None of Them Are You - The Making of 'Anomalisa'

Touch the door to the room. If it feels hot, do not open it.
I mean, originally, in the original script, I remember counting it, and it was like 41 or 42 different people.
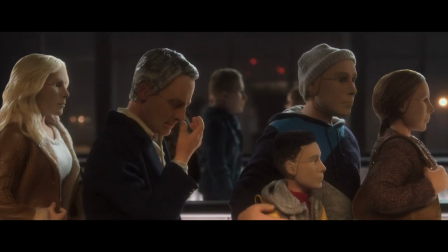8:29 But then in the movie, you had to have every little voice of people having conversations and fights and discussions.
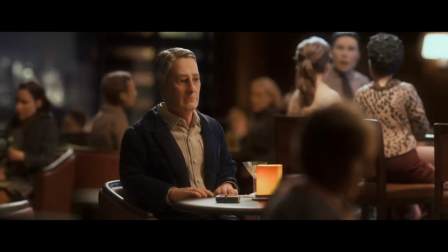8:34 And so I recorded hours and hours.
What time's your plane tomorrow? Yes, sir.
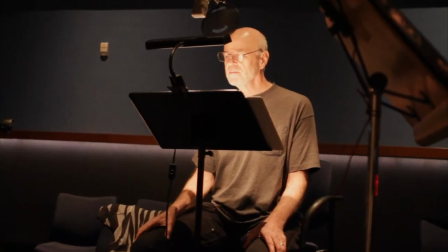8:39 What can I get you? Yeah, I'll be waiting outside Terminal 5. Could I see some identification? Final boarding for Flight 108. What is the special tonight?
I mean, there's hundreds and hundreds of people. Well, this is all Tom. Everything's made of Tom.
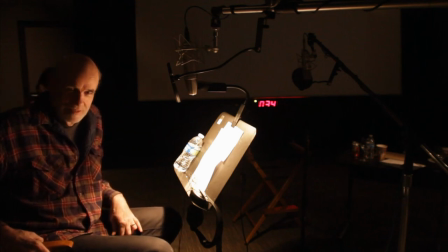8:50 That's true. Yes. Oh, yes. But we still have one Lisa. All Tom, all the time. You hear that everyone's Tom Noonan.
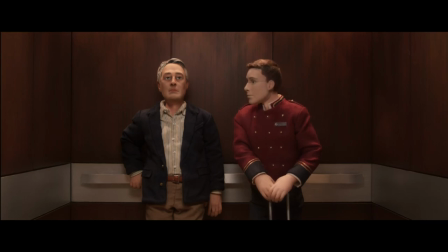8:56 Clearly, that's Michael's point of view, because that's how he hears the world. That's representative of the kind of cacophonous drone of the life that he lives.
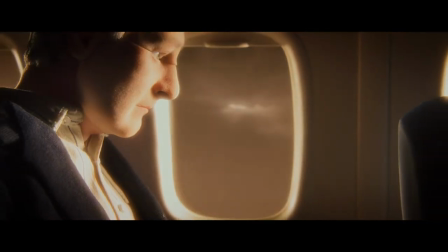9:04 We get the impression he's not a very happy man, and he's had enough, and he can't take any more.
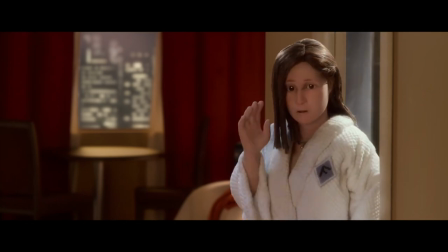9:09 Where Jennifer comes into it, he hears someone standing out from the crowd, and this is an epiphany to him. This is the most beautiful thing you could imagine. and we see a glimmer of hope.
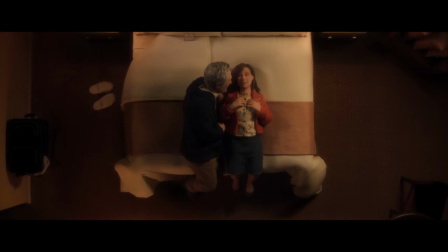9:19 Keep talking. Um... I like different languages.
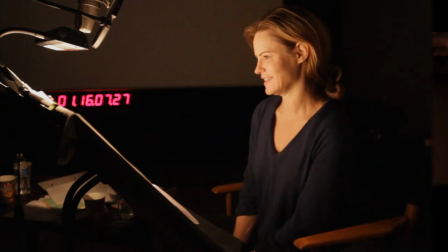9:24 I love French and Italian the most.
The voice record process was, like, the easiest and most sort of immediately satisfying part of the experience, because these actors are so good, and the script is so good.
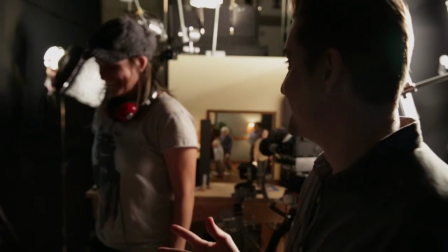9:40 And we took that enthusiasm and that passion immediately into everything else that we did.
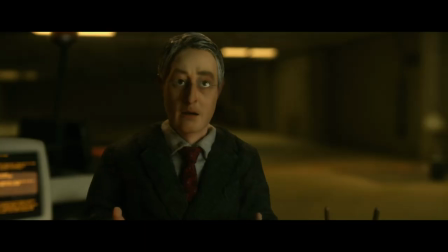9:45 We'd started out approaching more conventional puppet designers who do stop-motion puppets, and we'd always had the directive that it should be naturalistic to them. But there was a sort of difficulty in translating that, I think, because they... I mean, I can only speculate that there was a certain kind of idea about what a puppet needs to look like.
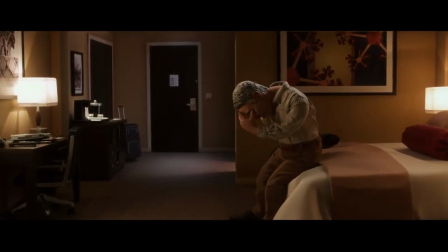10:05 So we were getting these kind of drawings that always seemed a little cartoony, a little elfin.
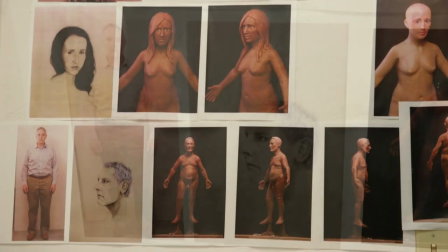10:10 So we started looking at real people. And then Duke showed us a picture of his ex-brother-in-law, I thought it was a good Michael, and so we agreed on that, and he was brought in and photographed, and then Carol,
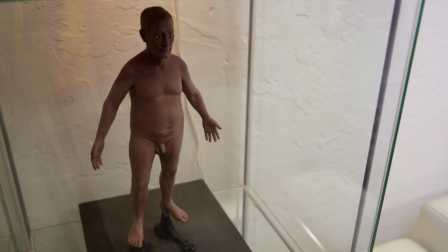10:22 our sculptor, did a maquette of him. We wanted to build some of the character into the actual sculpt of Michael, so his sculpt is very unique in the sense that he's not, like, this neutral pose.
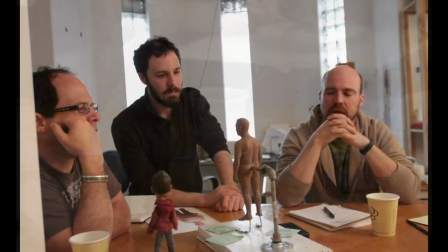10:33 He's actually sculpted to have kind of more rounded shoulders, and his head slopes a little bit, and he's got bad posture, and that's actually in the sculpt and in the mold, and that's his starting neutral point that people start animating from. Lisa was spotted by our producer Rosa Tran at a bar called Little Dom's. We're sitting there eating, and I look up, and I see this woman at the bar.
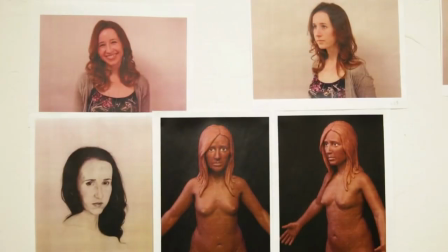10:55 And for some reason, she just looked like Lisa to me. And it turns out she's an actress, and she came in to pose for us.
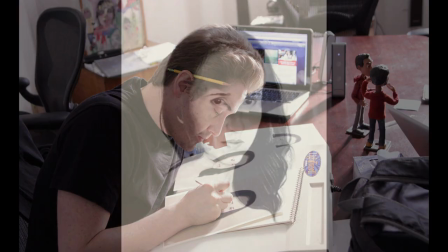11:03 She was brought in and photographed and used as the basis for Lisa. She was changed a bit. She's very thin, and Lisa, we wanted to be a less in-shape person.
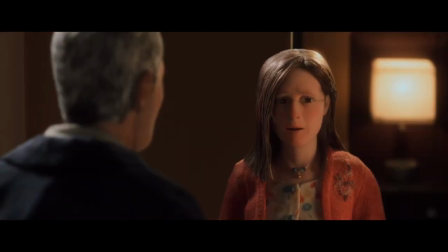11:13 How did it happen? I don't know. I don't like to talk about it.
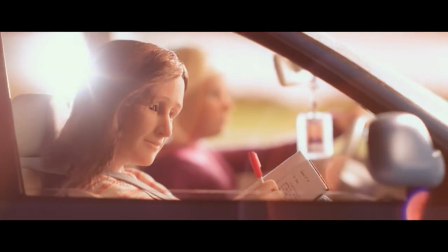11:19 In the play, that was left ambiguous as to what was physically wrong with Lisa.
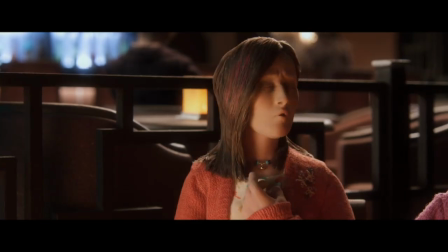11:23 But once we're making it into a movie, we had to decide what her physical problem was, so I'd always imagined it as some sort of facial scar.
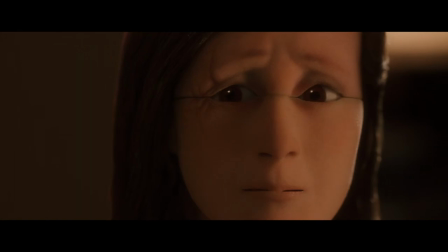11:31 And then it was a question of what it looks like and how severe is it. I had no idea what it was gonna look like. In my imagination, when I did the play, it was bigger. You know, it was more kind of glaring. But I like that it's so subtle and she's so self-conscious of it still.
It's the bathroom.
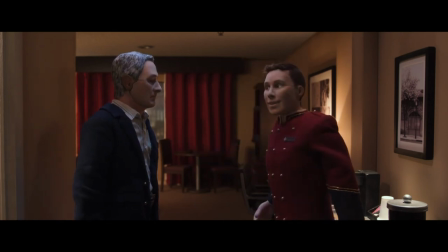11:49 Air conditioning and heat control is here.
We started to look for the world face. And we would find faces online that were androgynous, but they kind of just didn't fit. We wanted everybody to look the same, but not have it, like, overtly obvious. We didn't want it to be non-naturalistic.
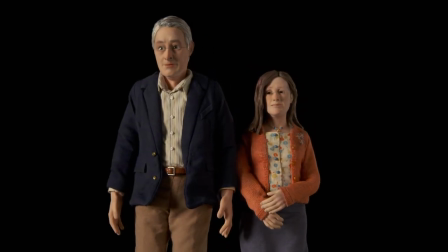12:05 I don't think we wanted it to be in contrast to the way Michael and Lisa looked. but we wanted it to be able to serve as a male, a female, and a child. So that required a certain type of face, which ended up being, I think, generic.